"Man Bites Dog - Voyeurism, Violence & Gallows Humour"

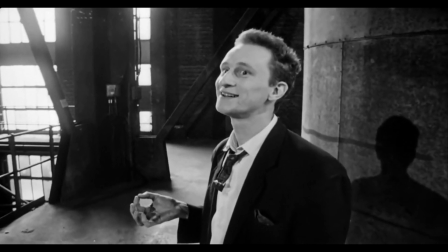Benoit is a talented, educated and charismatic man, classically trained pianist and amateur boxer.
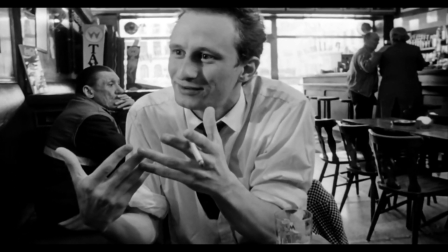A man with a sense of humour and an appreciation for aesthetics, Benoit is also a brutal, cold-blooded serial killer.
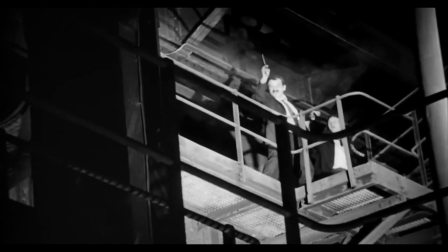As a camera crew follows his actions from the routine to the murderess, filming a documentary on this dangerous subject,
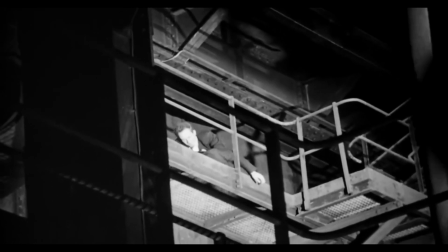Benoit is revealed to be both a devilishly evil and deceptively charming man, surprisingly considerate to the filmmakers who follow him.
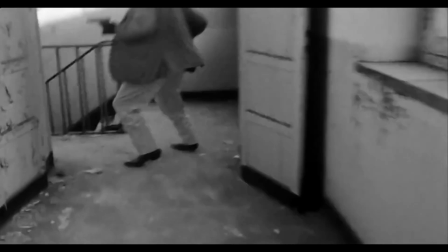This is Man Bites Dog, a gallows humour dark comedy that delves into truly uncomfortable territories such as child murder and rape.
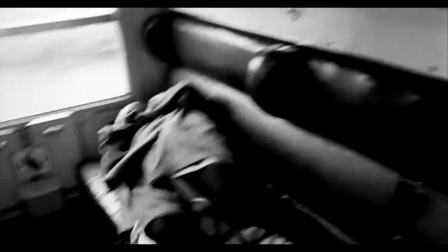The tone is established from the get go as a brutally disturbing one, as the first shot in the film is of Benoit strangling a woman to death with a wire.
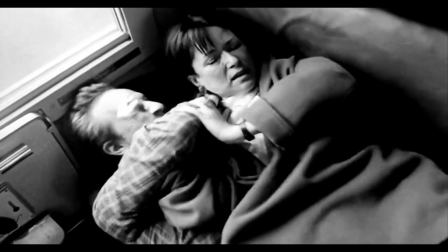Murder is instinctive to him, things become more challenging as the film develops.
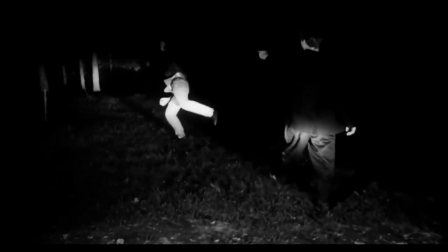Sequences of quickly cut shots of graphic murder depict the efficiency and enthusiasm in which Benoit kills his victims.
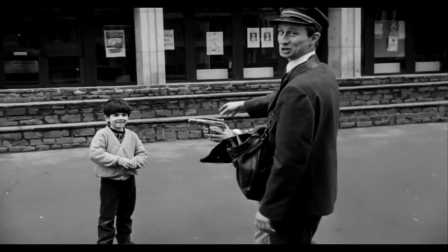This sequence of quick cuts follows after Benoit talks about two children playing with a gun.
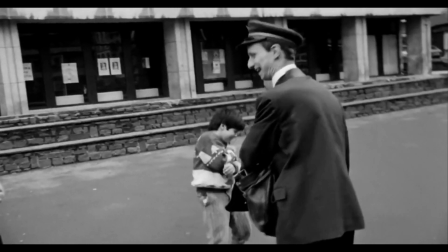The children playing with a gun and the sudden shocking contrast of gory violence that soon follows illustrates a point regarding desensitisation.
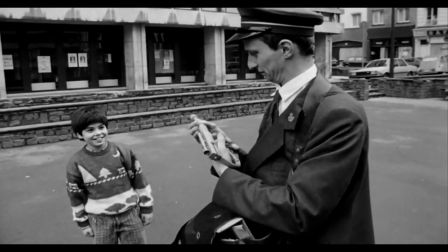While the children play with a toy gun, Benoit plays with real guns, his thrills gained from watching blood run.
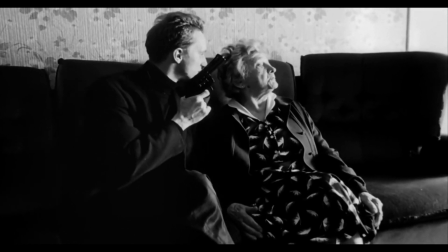As a murderer, he is versatile. For example, by entering an elderly woman's apartment under the guise of a television presenter,
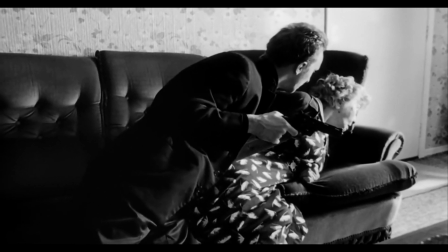Benoit verbally assaults the elderly woman at gunpoint, leaving her to die via a heart attack from the shock, saving himself a bullet.
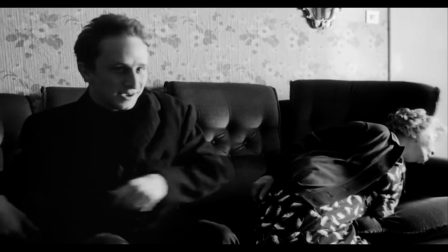This experience, he admits, allows him to test new ways of killing people.
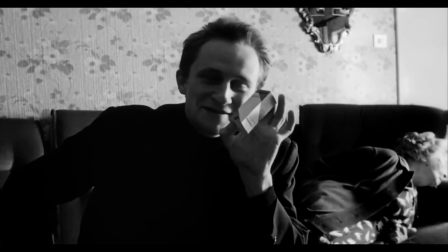Some of his murders are blunt, a bullet through the head, and yet others are much more inventive,
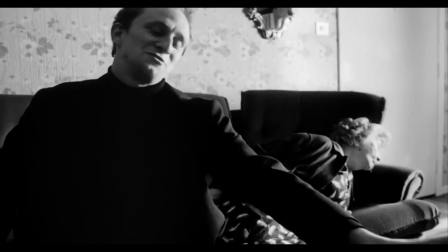such as the way he murdered the elderly woman, acknowledging that he recognised the heart medication she was on.
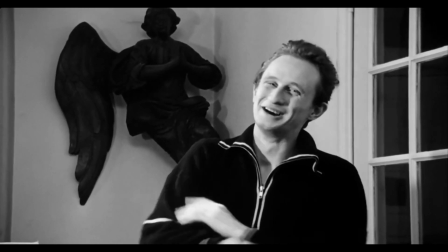Man Bites Dog might not be the most obvious example of a comedy film.
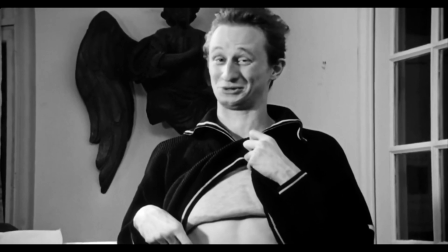Its pitch black sense of humour isn't likely to resonate with all viewers, but humour does sliver through during dark moments.
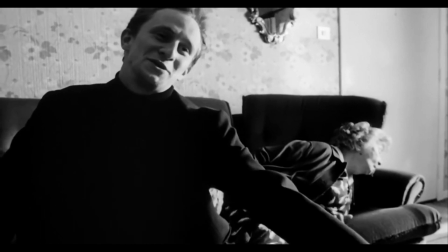When Benoit admits that killing the elderly woman this way has saved him a bullet,
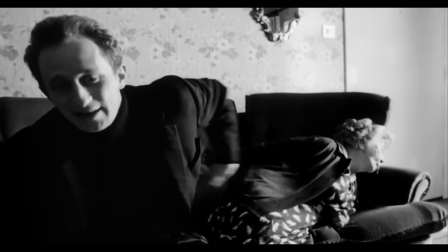it's a darkly tongue in cheek sentiment that indicates his belief that she wasn't worthy enough of a bullet,
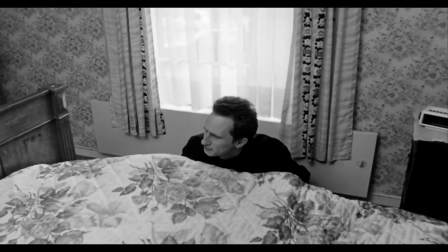and also his intention to stay cost-effective. When Benoit robs her apartment, searching for jewellery and money, his demeanour is light-hearted,
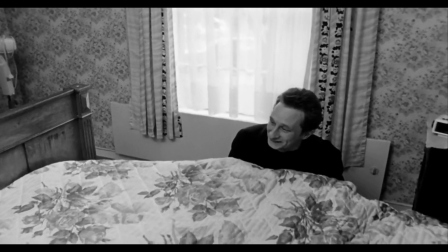as if killing elderly people was an everyday occurrence experienced by the viewer.
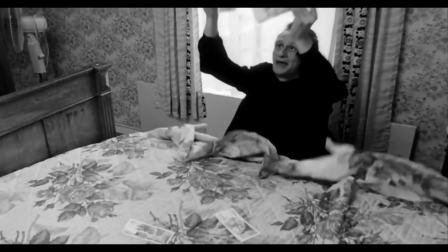He playfully takes money from under the mattress, exclaiming bingo! Through murder and burglary, Benoit gets paid, making serial killing his profession.
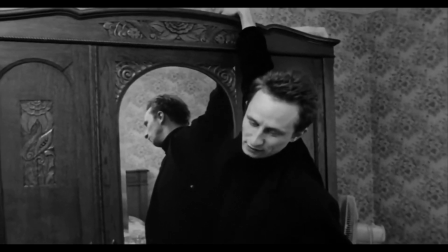Benoit does refer to what he does as a form of work,
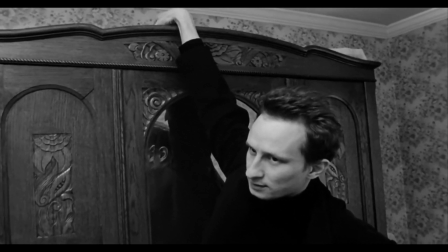as something artistic, commending his own actions as admirable, despite literally killing people.
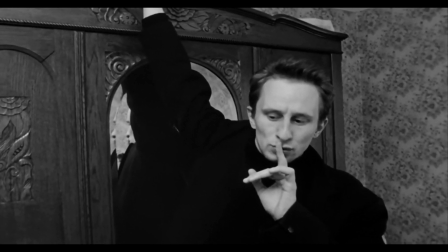The film's sharp, droll sense of humour comes through during moments like this, when Benoit delves into digressions.
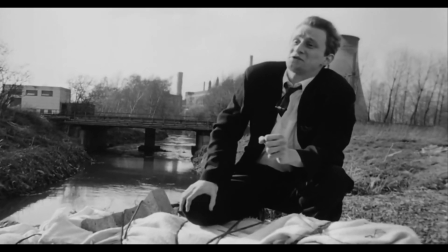Early on, another example of the film's sense of humour is demonstrated as Benoit discusses the amount
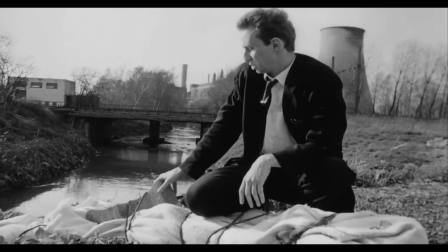of weight necessary to keep a body from floating up to the surface of the water.
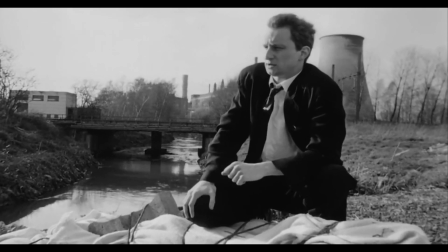He discusses it in detail with such a preparedness that we know early on
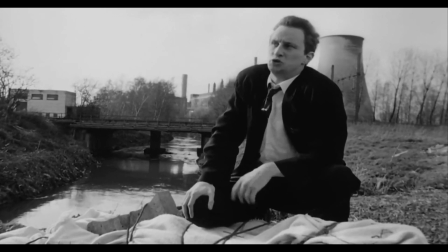that Benoit has done this before so often that it seems like he knows what he's talking about.
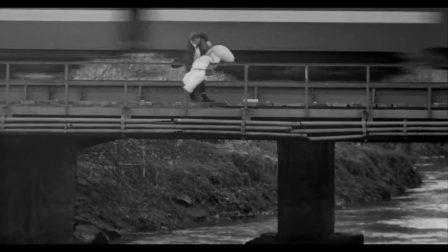He is experienced. The next shot shows Benoit lifting a body over a bridge, dropping it into the water beneath,
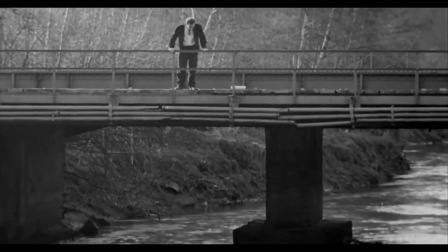but the body is unable to sink, as the water is way too shallow, therefore undermining the discussion about weighing down bodies.
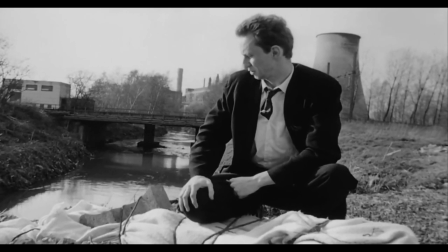This is a great darkly visual gag in the film that helps establish the film's sense of humour.
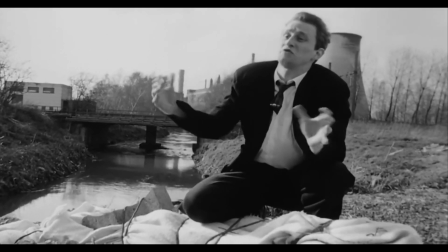Yes, this is a disturbing being seen with the disposal of a body, but it's surprisingly and effectively funny to see an experienced serial
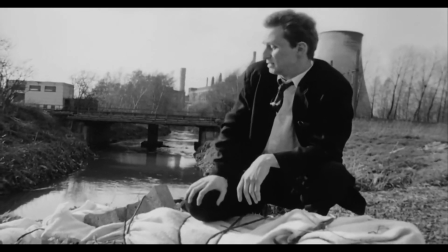killer make such a mistake as to not find water deep enough to sink the body in.
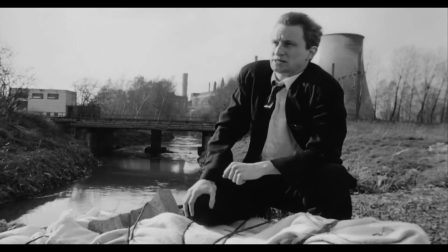It is as if Man Bites Dog knows exactly when to undercut its tonal shifts.
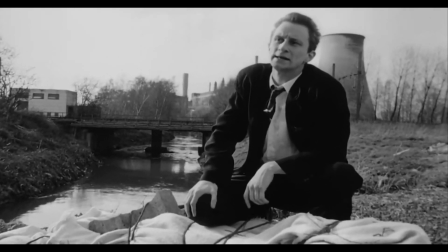From a detailed and morbid discussion on weighing down bodies, the film offers us a brilliant visual gag.
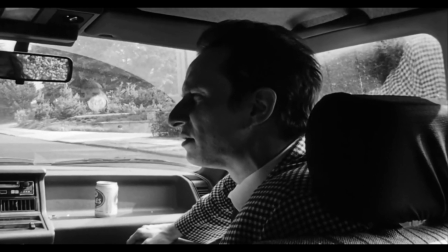When the film portrays Benoit and the documentary crew scoping out a location, Benoit telling jokes, albeit perverse.